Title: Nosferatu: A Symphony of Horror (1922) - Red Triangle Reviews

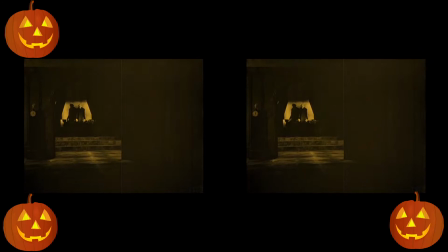[12:21]
Though it's also worth mentioning that Gustav von Wangenheim as Hutter is a wonderfully lively and rounded performance as well.
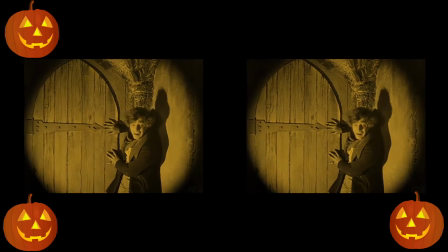[12:30]
He really throws his all into the performance, and his scenes in Orlok's castle,
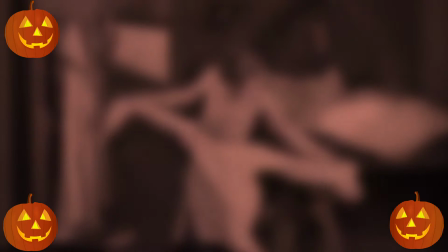[12:35]
alongside the scenes of him in the final moments of the film, are astoundingly well performed.
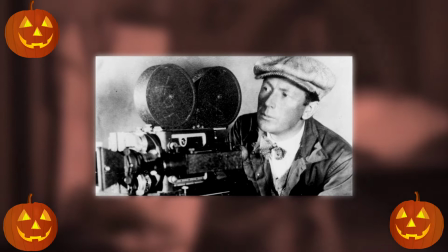[12:42]
Direction was handled here by F.W. Murnau. Murnau was a dab hand in theatrical direction before he moved into cinema,
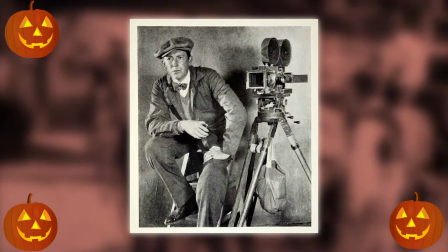[12:50]
having directed numerous productions for the stage before being drafted into service during World War I.
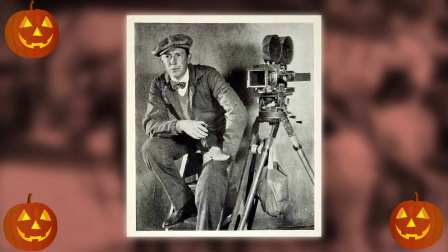[12:57]
While his time on the battlefield was short,
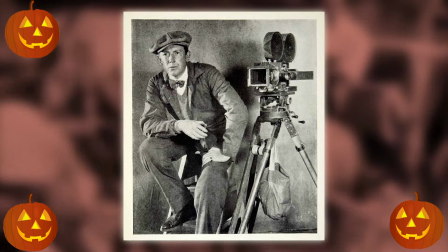[13:00]
he ended up in an internment camp, he spent quite a lot of his time during the latter years of the war directing theatrical productions for his fellow soldiers.
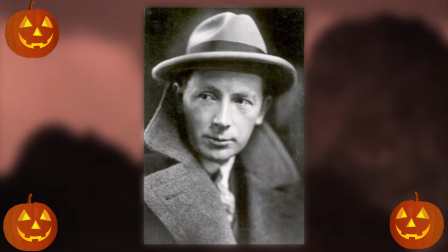[13:09]
At the end of the war, he'd racked up a large amount of stage credits,
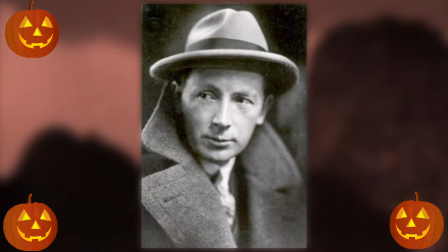[13:13]
and it was here that he was able to transition into directing film by utilising his experiences.
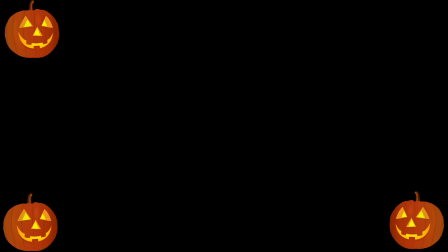[13:19]
The direction in Nosferatu is a bit of a mixed bag.
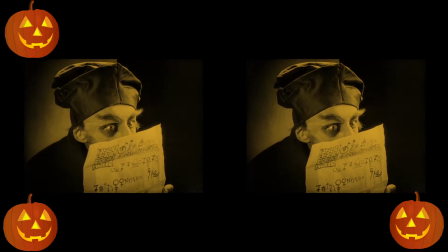[13:23]
While there isn't so much a reliance on delivery from the cast, the placement of the cast members is much more experimental.
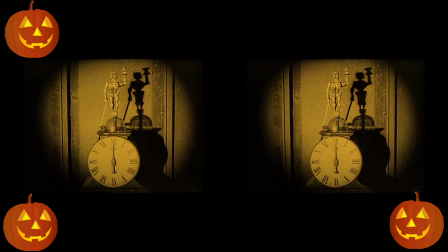[13:32]
Given the early nature of this film's existence, I'd be very miserly to criticise the film's direction at a time when,
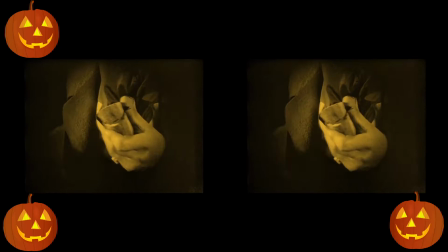[13:39]
for the most part, everyone was learning the craft on a very basic level.
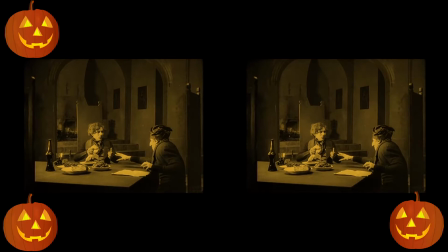[13:43]
But what I will say is, where the direction works, it's gorgeous and works brilliantly.
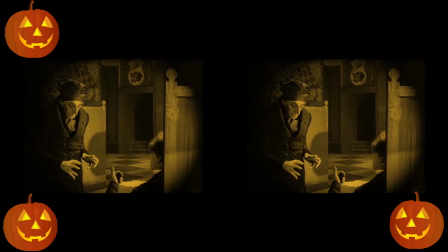[13:49]
Shadowy shots of Orlok and scenes of Hutter slowly losing his mind are fantastic examples of the direction working well,
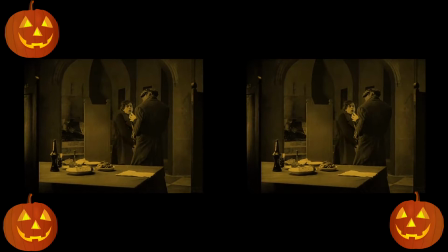[13:58]
and the composition of the cinematography seems almost always to be arranged to draw attention of the eye,
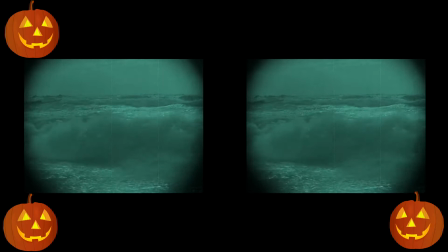[14:05]
which is really what good cine should be doing.
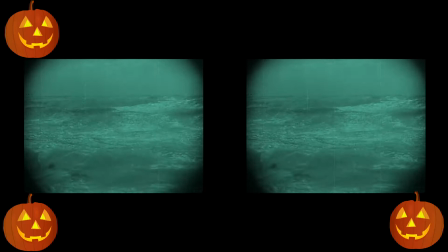[14:09]
However, establishing shots of the ocean are a little underwhelming, and there are some shots that just seem a bit unnecessary,
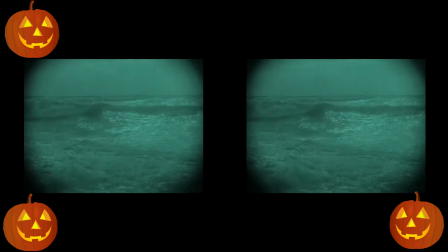[14:16]
that don't really add much to the overall narrative experience. For the time, it was great.
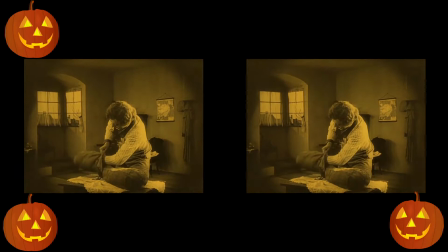[14:23]
With the benefit of hindsight, it could definitely have been a bit tighter.
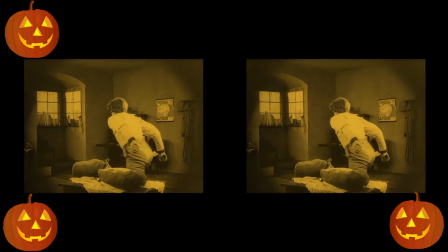[14:29]
Nosferatu wasn't Murnau's first film, but it would arguably be his first film of note, and arguably his most successful film.
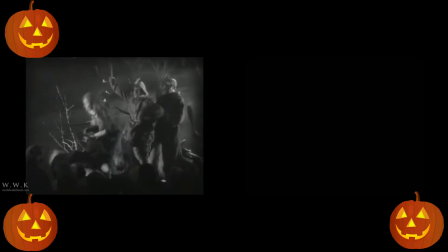[14:38]
He'd go on to make further productions such as Faust, and probably his second most famous film, Taboo, A Story of the South Seas.
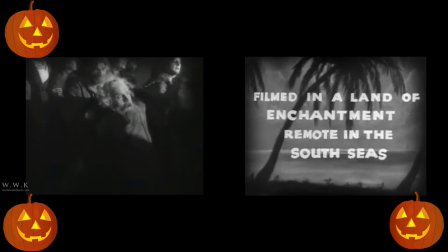[14:46]
Unfortunately, Murnau would die at the age of 42 in a road accident.
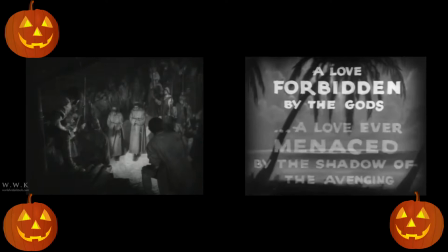[14:52]
and I feel we'd only begun to see the tip of the iceberg in terms of what he was capable of.
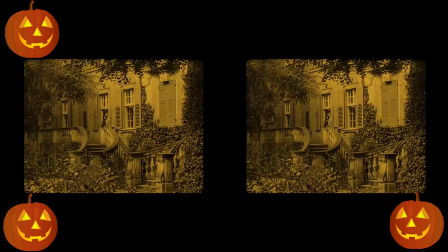[14:59]
One of the other things that I need to touch on, and this was quite popular at the time, was the production of tinted films.
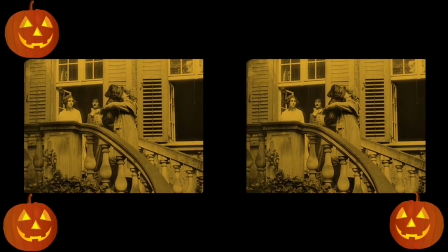[15:07]
This was one of the earliest attempts at colourising film, or at least to guide the audiences as to the time of day,
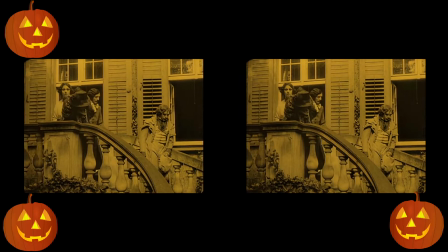[15:15]
emotion, or presence within the film. Sections of the film would literally be transferred onto coloured film stock and then re-spliced together to create a colour-tinted film.
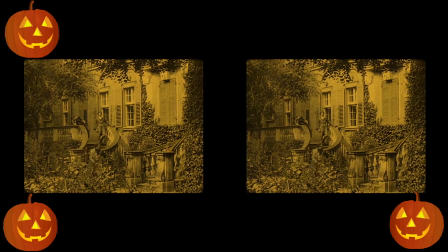[15:29]
Nosferatu utilises multiple colours to indicate different things.
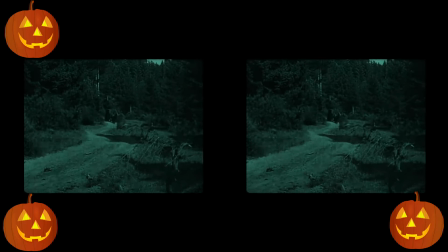[15:32]
For example, blue-tinted film is used to illustrate nighttime or dark locations.
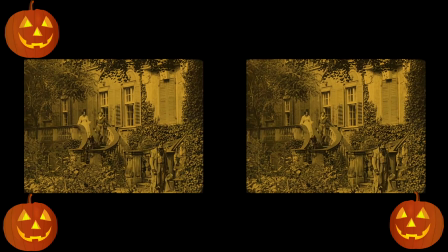[15:39]
Yellow-tinted film is used to show daytime or firelit, candlelit locations.
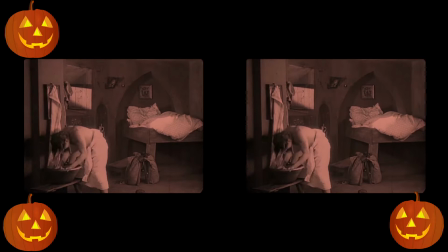[15:45]
Pink is used for dawn and dusk. Personally, I'm not all that impressed with film tinting.
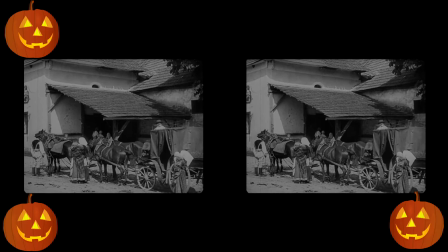[15:51]
I'd have rather have seen this in grayscale. It would have been shot in that originally,
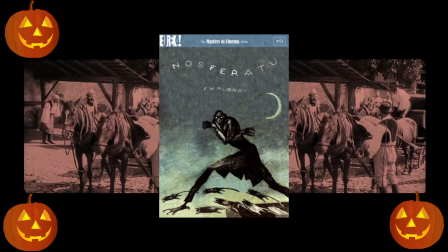[15:56]
but if the Masters of Cinema Blu-ray release I own says that the tinted version is the definitive version, I'm not going to argue with that.
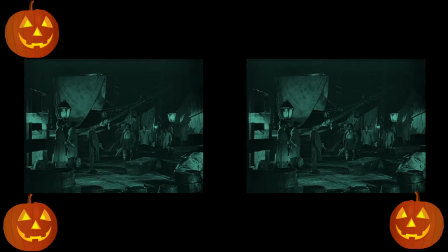[16:05]
Aiding the film tinting, it must also be said that the lighting used here is absolutely phenomenal. Black and white film is naturally tipped to favour low and moody lighting.
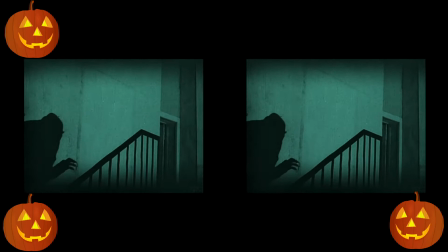[16:17]
It draws greater emphasis to shadows than colour film stock can.
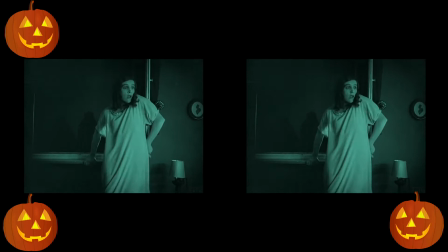[16:22]
And the grain in black and white film stock is slightly different to colour grain and slightly more prominent.